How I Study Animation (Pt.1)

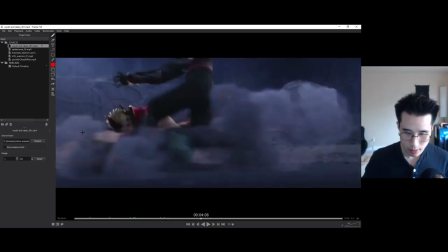[20:13]
that as well
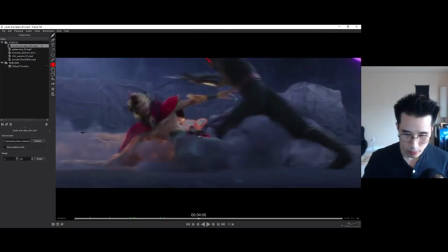[20:16]
you can see this sliding pose quite a bit this sliding pose so you require some time to make it look clear
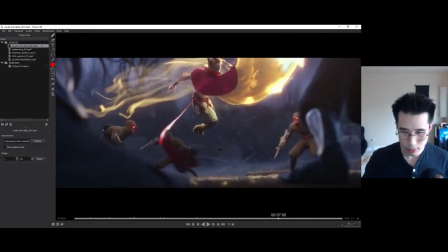[20:26]
but the big poses are probably like this one this is a very big clear pose we see this,
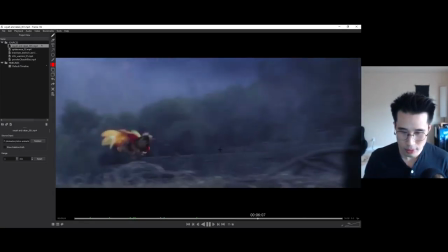[20:32]
I don't know, I see this pose the most this and this,
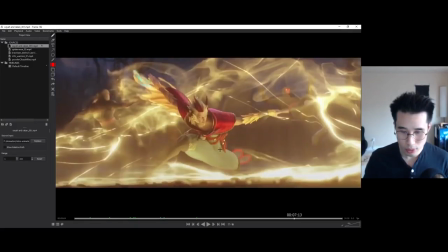[20:36]
this anticipation and this pose the most so that means you're going to have to spend more time polishing these poses making sure that the center mask makes sense the weight distribution from his
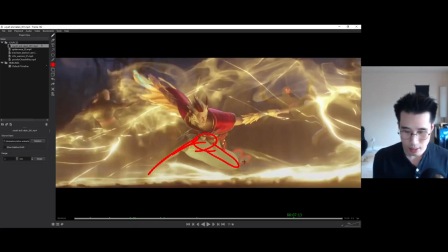[20:50]
it's a weight distribution from this leg to this knee you don't want it to be exactly right in the middle exactly right in the middle you want it to be a little bit offset so you don't want it like this but you want it something like this
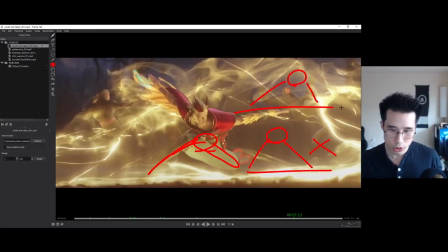[21:07]
that's a bit of a shift so that way it's not like a big it doesn't look stiff like this right you want it to be a little bit more angle and
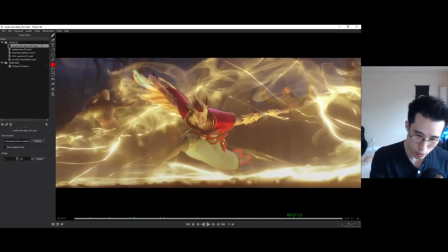[21:24]
the fingers you can see there's a nice shape as well all these smaller details how the fingers flow to each other so it's not just one shape like this like a flat hand that's a nice bend
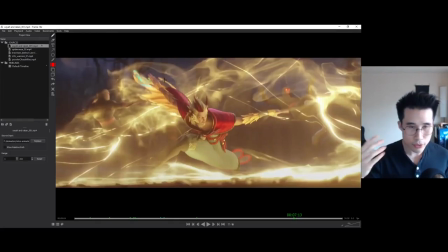[21:36]
creates a nice silhouette like that if you look at your hands a lot your hands has a nice natural flow you know I don't know why a lot of times your hands has a natural flow no matter what angle it is the way it's curled and it's pretty tricky to capture sometimes hands
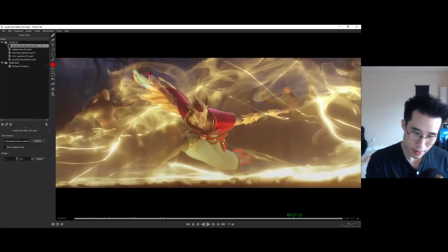[21:58]
but practice makes it perfect but yeah you can see the fingers nicely posed
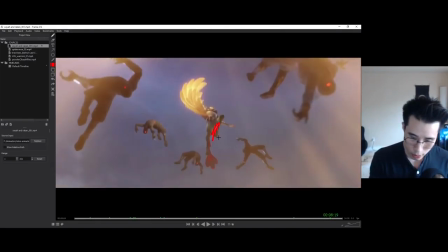[22:05]
this is a nice great pose that's like a little bit of slow wet here I mean that's empty space right there and they flow to each other like that so it doesn't even though this pose is almost straight to the camera actually angled
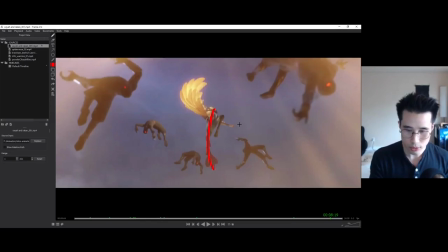[22:21]
down a little bit they still add a little bit of flow like this so it's not just a straight line so that's great and you got this wing it creates a nice design
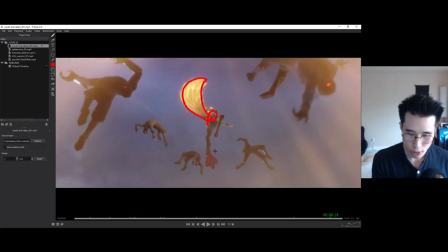[22:36]
that's a big shape right here and your body is medium shape and I don't know what this is, is it a tail? yeah, that's like a medium shape you know these tiny little shapes as well they flow to each other flow is a big thing in posing sometimes it doesn't work
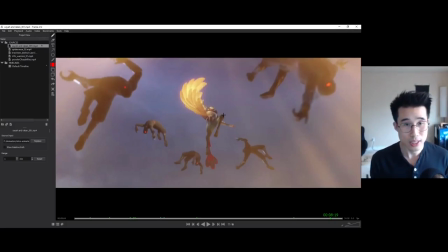[22:54]
putting flow in certain pose but most of the time it works and you do want to put it as much as you can let's look into something else let's go out of order this time
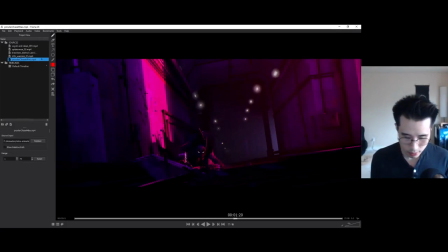[23:09]
this is a very interesting choice
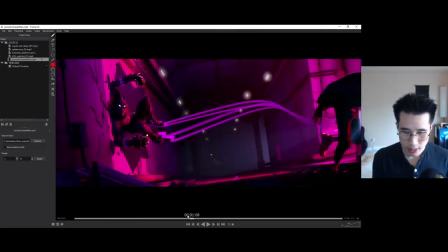[23:15]
just because of these 1, 2 and 3 shots they are so quick it's hard to read certain things
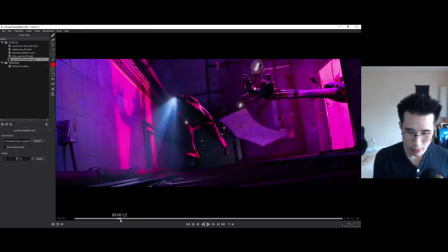[23:23]
so they make certain choices that certain camera choices which I'll talk about later about camera you see at this shot his hands are like this and
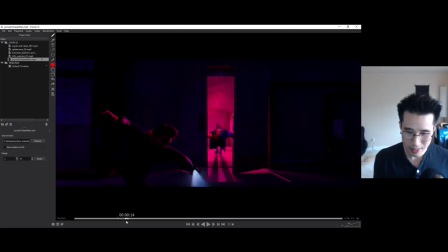[23:36]
at the next shot he's still inside but he hasn't come out yet and
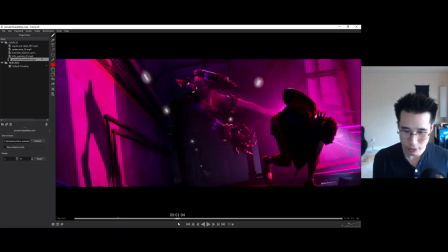[23:42]
after this shot it's a totally different pose compared to this yeah this one
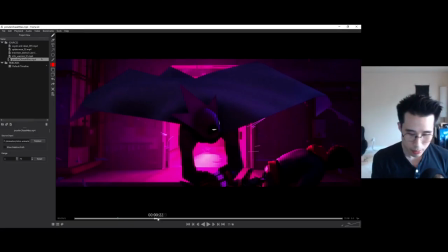[23:49]
it's a double hand claw catch like that but the next one it's a one hand so this is one
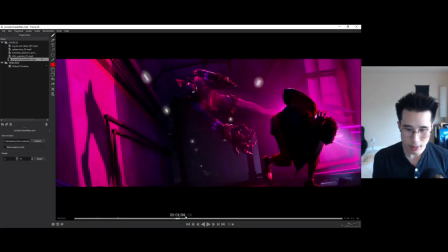[23:55]
hand doing it and because of the framing because this this looks better if if If they make the choice of following like this,
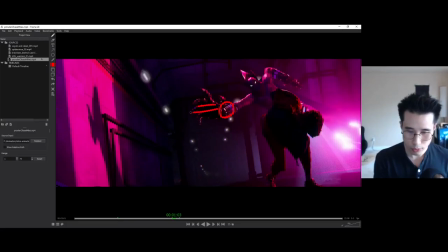[24:07]
he'll be kind of like that. Oops. Claw, claw, and like that. It won't be as cool, and it won't look as nice.